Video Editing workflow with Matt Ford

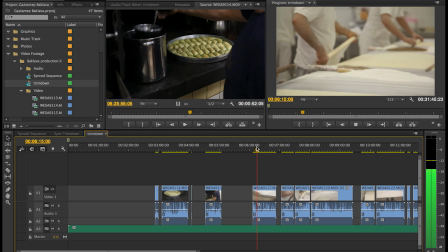(7:45)
Basically what elements might I want to use in the edit later.
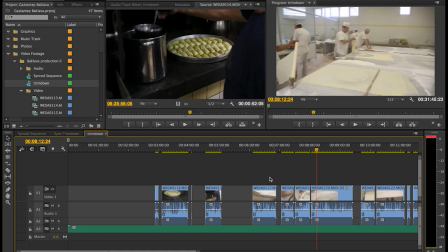(7:54)
Where do I get really good sound, where do I get really good shots lined up. Start really selecting those.
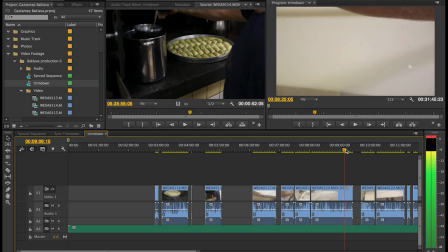(8:03)
So let's see if we scroll here. Say I like this shot here. I'll use my blade tool and
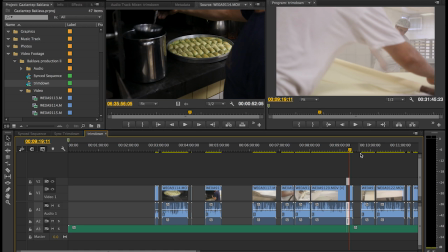(8:20)
say I want to end it there after he drops it down. So I just might pull this up just to say, hey, I've got this nice shot that I like and I want to use that later.
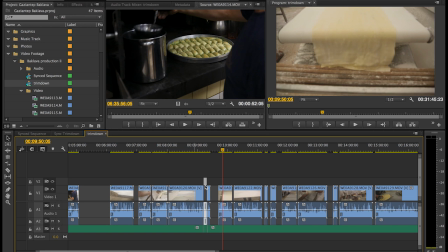(8:30)
Basically go through all this stuff just identifying where are the really good shots I like,
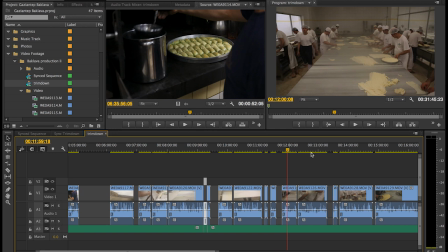(8:34)
familiarizing myself with all the footage so that once I start trying to build this story out I know what my strong sequences are, I know what my strong shots are, and I know where my strong audio breaks are.
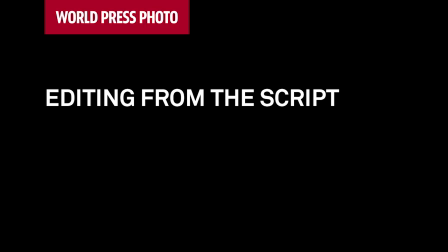(8:46)
So I'll have an idea in my head of what different sections I can pull those into.
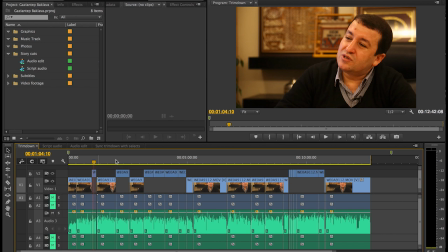(8:52)
Once I have my script in place, I go back into the editing application and I go to my trim down file where all of those sound bites that have been set aside for my script are already pulled up. I'll just grab the bites I need and take them into a
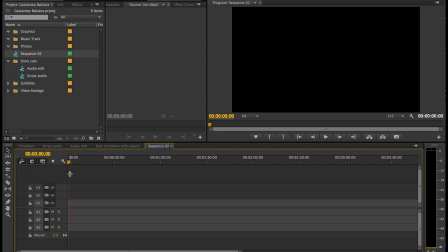(9:09)
new sequence and
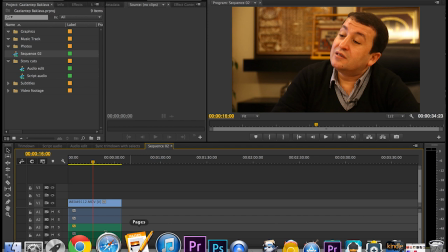(9:15)
just drop them in there. And I'll just keep doing this until I have all of the clips that are from this script in a nice order.
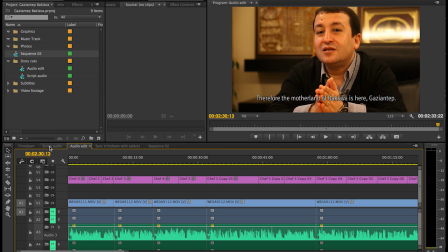(9:23)
You can see here, this is what it looks like when it's done.
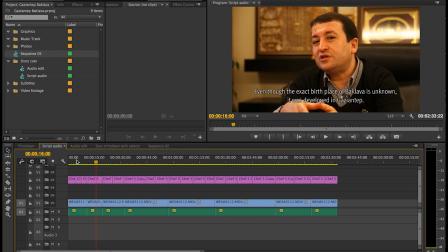(9:28)
I basically just have all of these clips in a row. And what I tend to do is I copy and paste directly from the script into some text files so that I have some really roughed in subtitles just so I know what footage I'm looking at as I move things around and rearrange things.
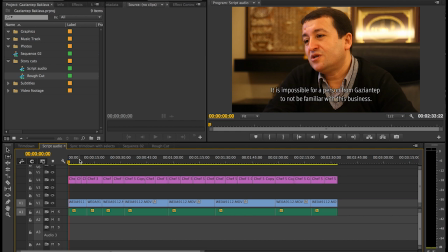(9:46)
Now this timeline that we put together from the script is really, really simple. It's just the sound bites all butted up against each other. It's going to be pretty boring. So what we want to do is we want to kind of break up all its interview audio with natural sound
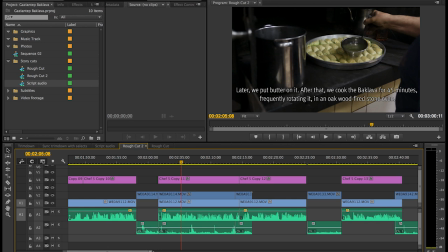(10:01)
with some good sequences in between so that make the piece flow a little bit more.
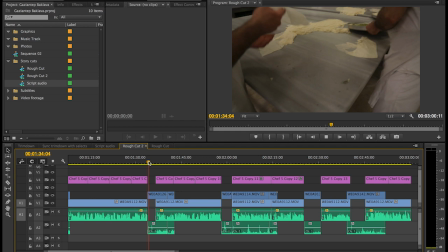(10:06)
So as you can see in this timeline here, I started dropping in places where there's some natural good natural sound breaks the scene a lot
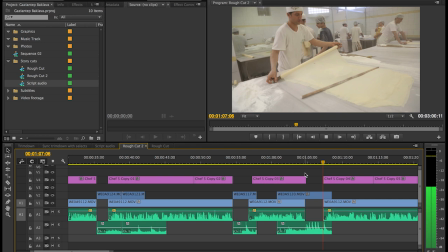(10:15)
of places here that they aren't exactly on the edit there's a there's a little bit of overlap so the sound starts to come in while he's talking then there's some louder sound the sound bites you know really stand out and then it you know starts to fade
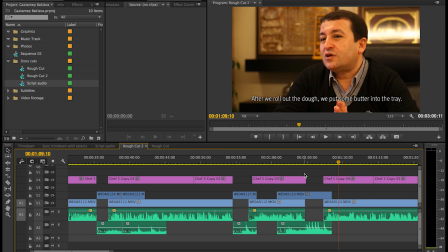(10:30)
off while he starts speaking again so you really want to layer this it's not cut, natural sound cut, you know it's the natural sound and the sound bites really kind of flow into each other and at the
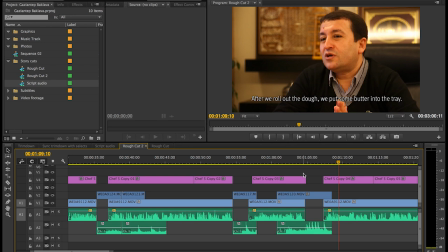(10:44)
end of the day once you've got this audio all together it should sound like a radio piece when you close your eyes you know if you just ignore the video and kind of listen to sound it should be like a really well done radio piece where the sounds are creating a sense of the scene that you're in and the sound bites all really make sense and are nice and tight.
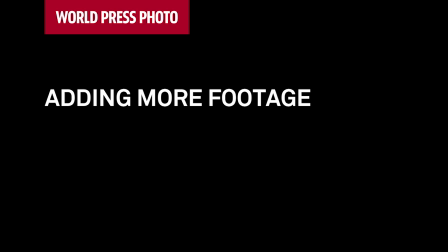(11:04)
That's really what you want to aim for at this step.
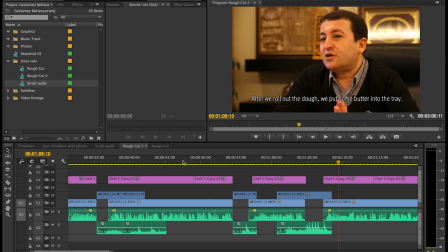(11:08)
Once you have a good sense of your natural sound breaks and those are worked in, well, then it's really about, you know, kind of finishing up the piece, finishing up your rough cut.
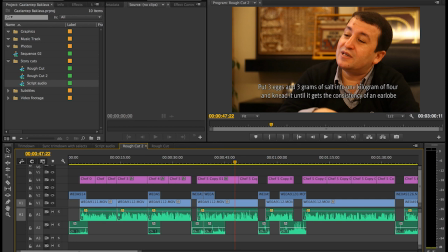(11:17)
You've still got a lot of blank spaces where it's just, you know, talking head footage or probably a lot of other blanks that aren't quite dialed in.